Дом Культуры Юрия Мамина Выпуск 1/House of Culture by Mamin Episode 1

Он хотел понять закономерности этого процесса и сделал несколько очень важных открытий, которые называются «эффекты Кулешова». Это любопытно. Давайте посмотрим, что это такое на экране.
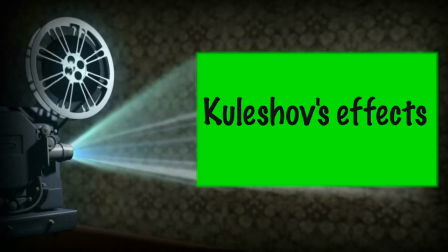Предлагаются три связки из двух кадров. Первое. Тарелка супа и лицо мужчины.
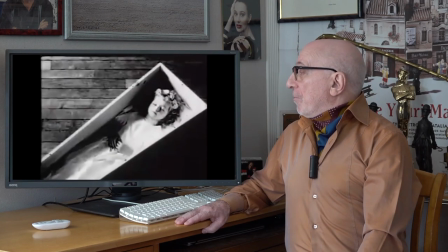[5:12]
Второе. Мертвая девочка в гробу и лицо мужчины.
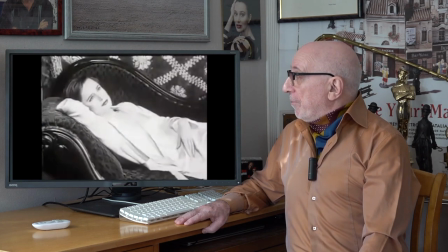[5:19]
Третье. Молодая женщина полулежит на софе, и опять лицо мужчины.
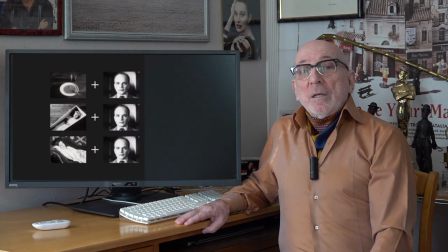[5:25]
Кулешов утверждает, что зритель испытывает разные чувства от этих трех связок. В первом случае – чувство голода, во втором – скорби, а в третьем – вожделение.
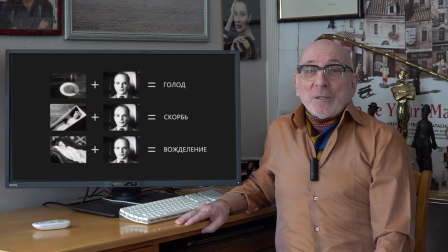[5:37]
Очевидно, что Кулешов ошибался. Он находился в плену у своих собственных теорий. На самом деле зритель недоумевает, почему мужчина не реагирует ни на один из этих объектов. Почему он такой либо черствый, либо слепой? Зритель ждет подсказки. Это понял Альфред Хичкок, когда предложил свою связку. Молодая, симпатичная девушка в бикини лежит на траве.
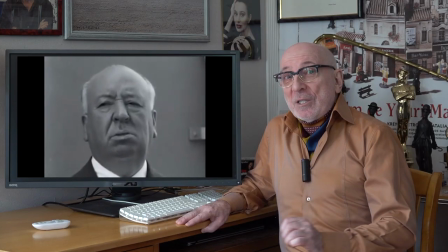[6:05]
И на нее смотрит пожилой мужчина, сам Альфред Хичкок. На лице его возникает плотоядная улыбка.
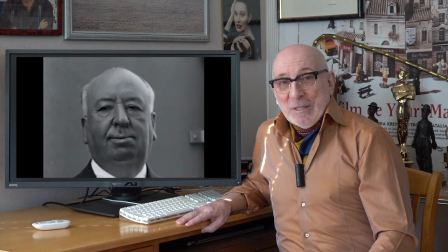[6:12]
Всем понятно, что он как раз испытывает вожделение к этой девушке. И так устроено все кино, весь кинематограф. Есть масса персонажей, которые видят объекты и как-то на них реагируют. Второй эффект Кулешова – географический. Кулешов утверждал, что если снять разные объекты в разных местах, а потом их склеить вместе, то у зрителя возникает ощущение единого географического пространства. Могу показать это на примере фрагмента из своего фильма «Окно в Париж».
Ты чего это?
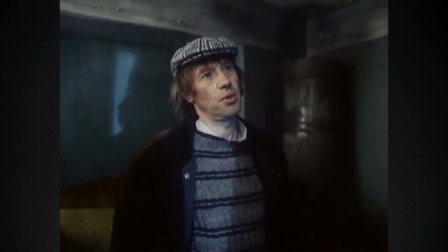[6:44] Искривляешь пространство. Не понял. Искривляешь пространство, балда!
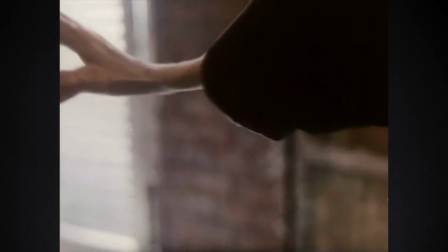[6:52]
Эти кадры сняты в Петербурге, в съемочном павильоне.
Ух ты! Чего ты стоишь?
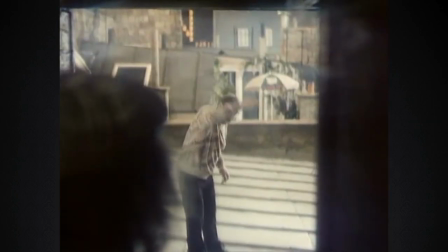[6:59] Давай сюда!
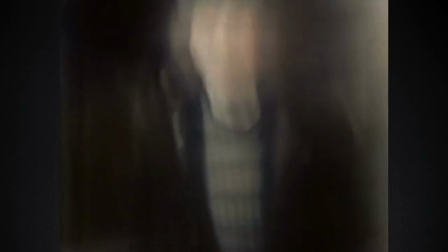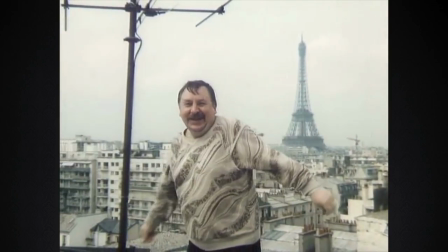[7:08]
А этот кадр снят в Париже.
Ну как, ничего не напоминает?
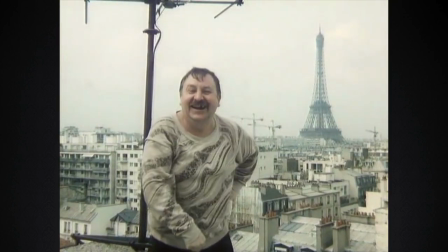[7:14] Так это же... Верно! Вы в Париже, дорогой товарищ!
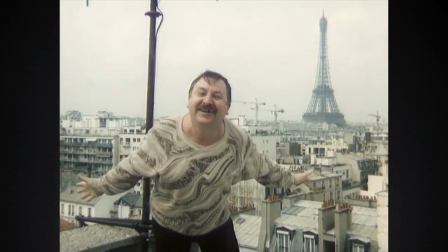[7:18] Чем вас и поздравляю!
Это снова в Петербурге.
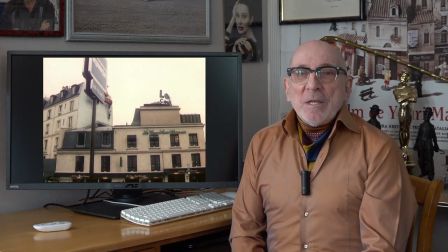[7:27]
Но ни у кого из зрителей не возникает сомнения, что все это происходит на парижской крыше. Вот в чем заключается географический эффект Кулешова. Есть еще несколько эффектов Кулешова, которые давно освоены кинематографом. Они кажутся нам элементарными, сами собой разумеющимися. И тем не менее, по учебникам Кулешова до сих пор учат в киношколах. Я лично считаю, что сегодня, когда мы можем любой понравившийся нам фильм, любой фрагмент, поразивший своим монтажом, перенести в персональный компьютер, разъять на кадры и проанализировать каждую склейку, это лучшая и самая прогрессивная школа обучения. И я обычно рекомендую так работать студентам. Тем не менее, вклад Кулешова в кинематограф огромен. Он наряду с Гриффитом и Эйзенштейном – три богатыря, которые заложили основу киноязыка. И огромное спасибо им за это, и персональное спасибо Льву Владимировичу Кулешову.
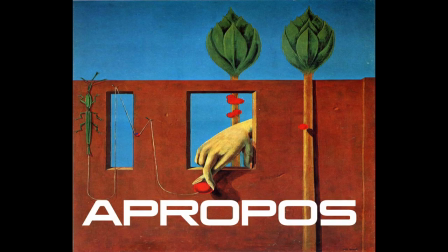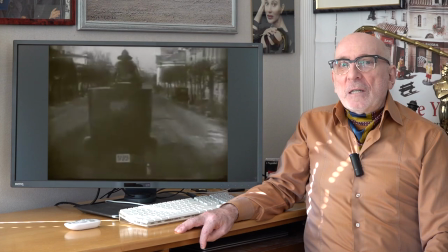[8:28]
А еще Лев Кулешов был выдающийся кинорежиссер. Он снял превосходный фильм «Необыкновенные приключения мистера Веста в стране большевиков».
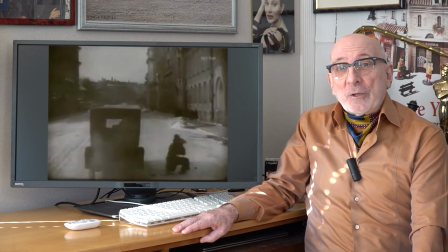[8:36]
И хотя картина была снята в 1924 году, она и сегодня смотрится с восторгом.
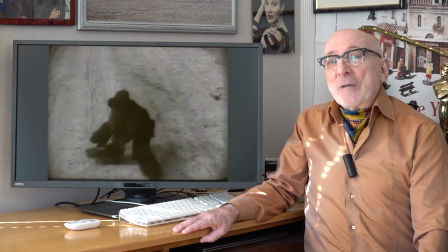[8:42]
Предлагаю фрагмент из этого фильма.